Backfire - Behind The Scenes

Monica Sawyer, she heads Patch.
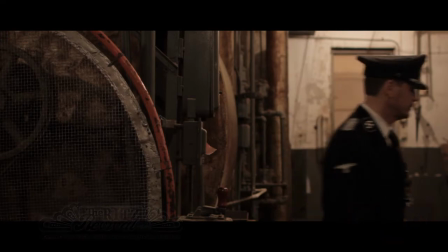251s
It's an organization that's trying to restore it to its original condition and she was nice enough to let us shoot all our indoor scenes there.
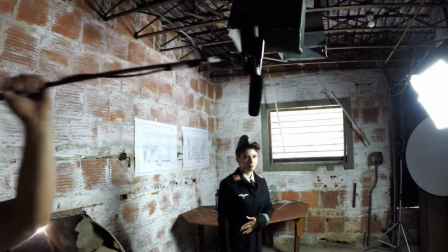263s
Shooting inside the Ritz also had its challenges. For one, the room that we were shooting in was completely empty.
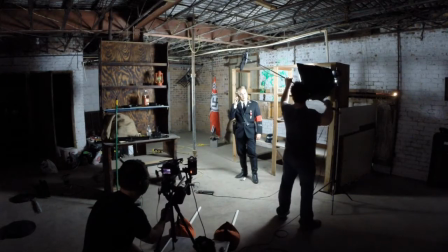270s
There was nothing in there so Michael and I had to acquire a lot of props to be
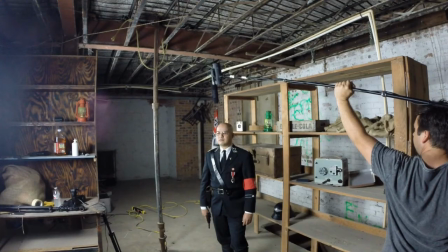276s
able to fill up the place and look at make it look like as though there is some activity going on inside.
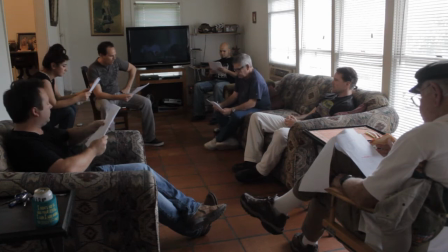282s
Without extras your scenes are going to seem flat and dull and very low budget.
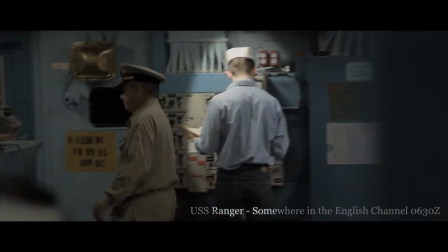287s
So take a look at these extras here. Check out this guy, this one, this one,
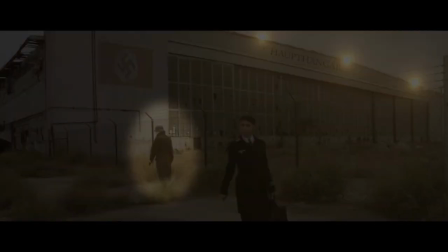294s
this one, and if you look close you'll notice it's all the same person.
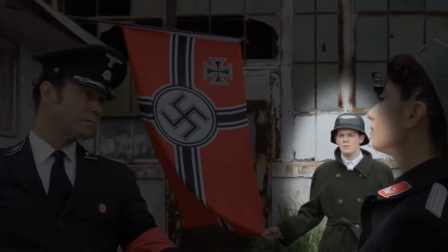299s
That's AJ Knight. We We multiplied him five times in the film.
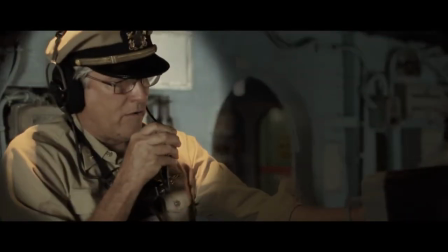304s
We even had to do the same with Steve Kuhn, Pablo, and myself.
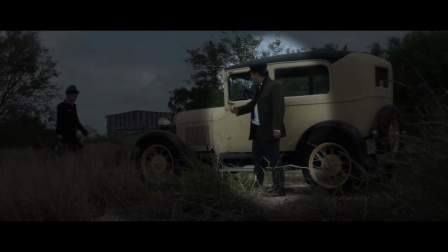310s
Multiplied ourselves in all different scenes.
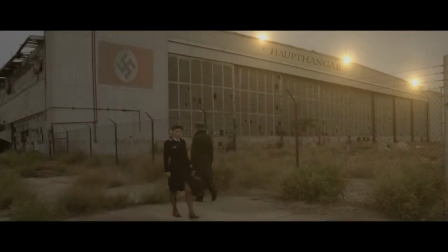312s
All you gotta do is change costumes, turn your back to the camera, and voila, you have a scene that comes to life.
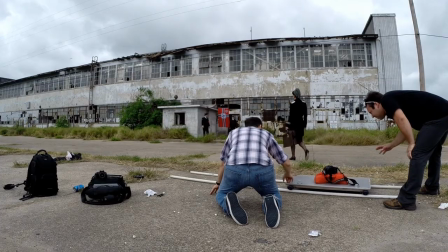324s
The problem we had with shooting out at Cabinets Field was that the hangers are abandoned.
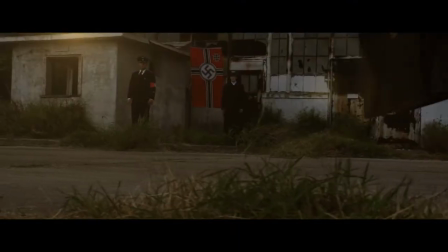329s
They've been abandoned for a long time now.
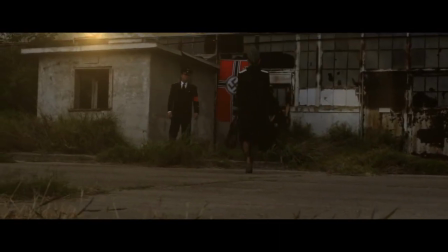331s
When it came down to editing, I would have to add planes and V-2 rockets and Nazi flags
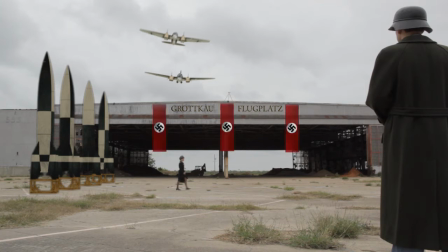339s
and so forth to make the hangers look alive, as though there is some activity going on.
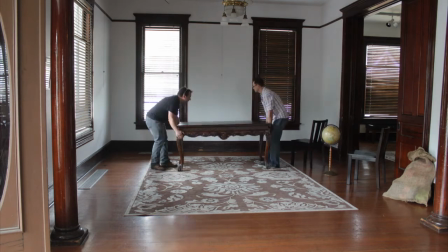351s
our last scene takes place at the Galvan house it's an old house
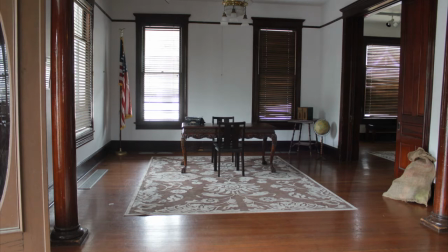356s
out at Heritage Park in Corpus Christi so the hard part
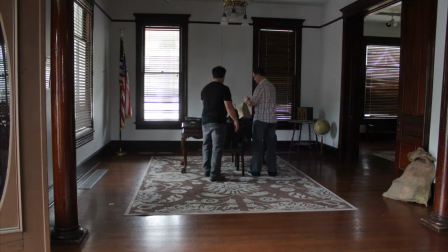360s
about this shot was having to decorate the inside of the house so we had
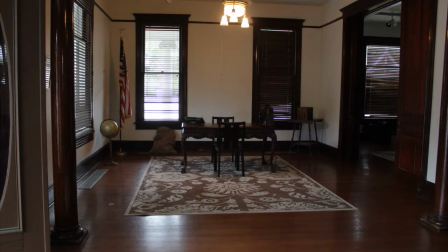365s
to bring a lot of our own props so you know we got a flag from
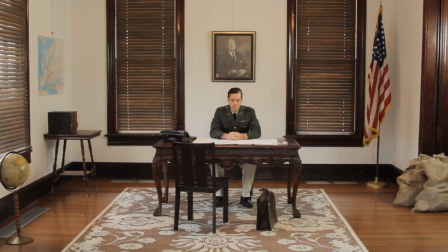370s
the house actually there's some bags in there that are just stuffed with teddy bears and and
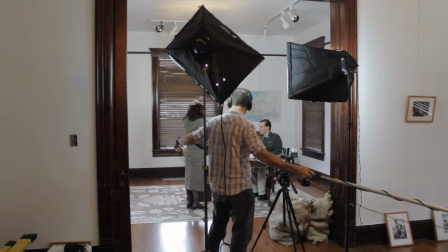377s
foam and so forth and the globe the old file cabinets we have an old typewriter on the table and
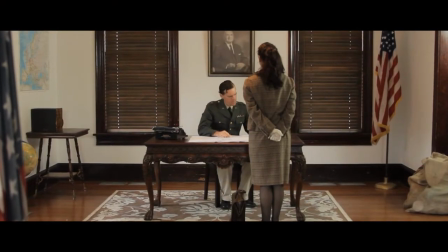384s
it took us about an hour and a half to almost two hours just to decorate the scene and kind of get it to how we wanted the moment we finished shooting
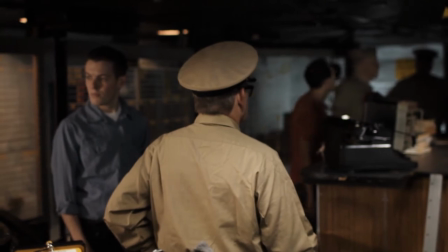392s
Lexington to our next day of production there was a gap there was maybe a two gap so I figured okay I'm gonna start writing some music for backfire so I put the scene in
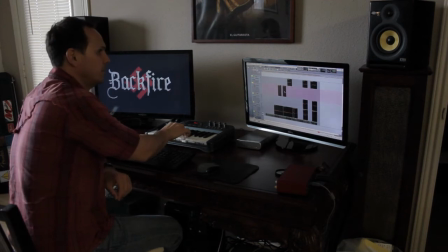404s
and I watched it and I knew I wanted something military
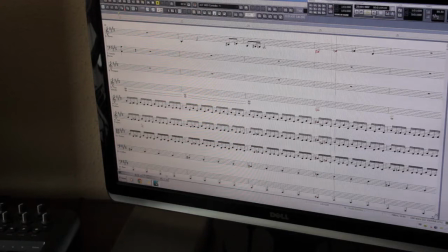408s
but same time kind of a little on the mystery side a little bit on the heroic
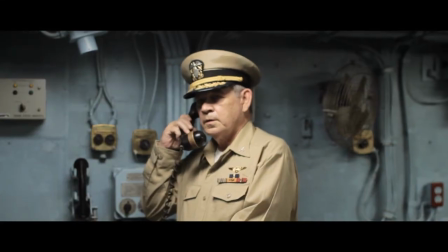413s
on the epic I was watching the edit that Michael had done of the Lexington
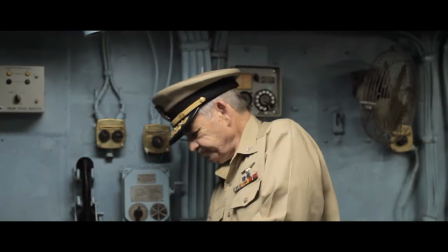418s
scene and I just started singing the melody and
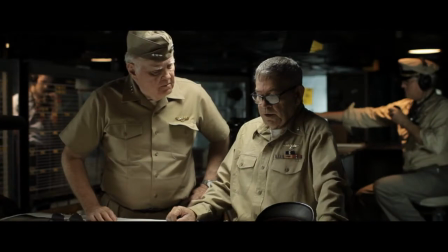it actually worked with both the Lexington scene and our last scene.
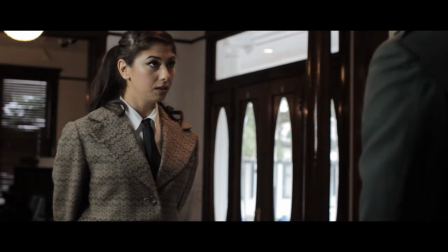436s What's going to happen to all of this scientific knowledge? That is not your concern. It'll be in good hands.
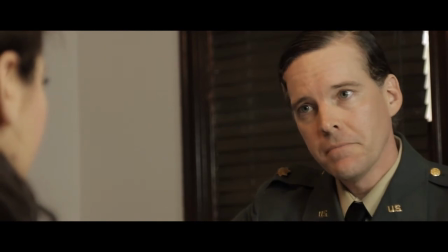443s Thank you again for your service.
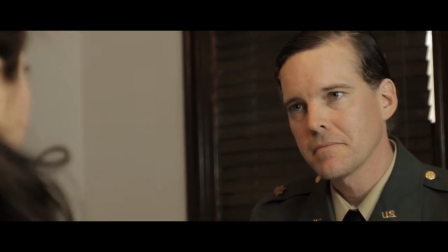449s Sir.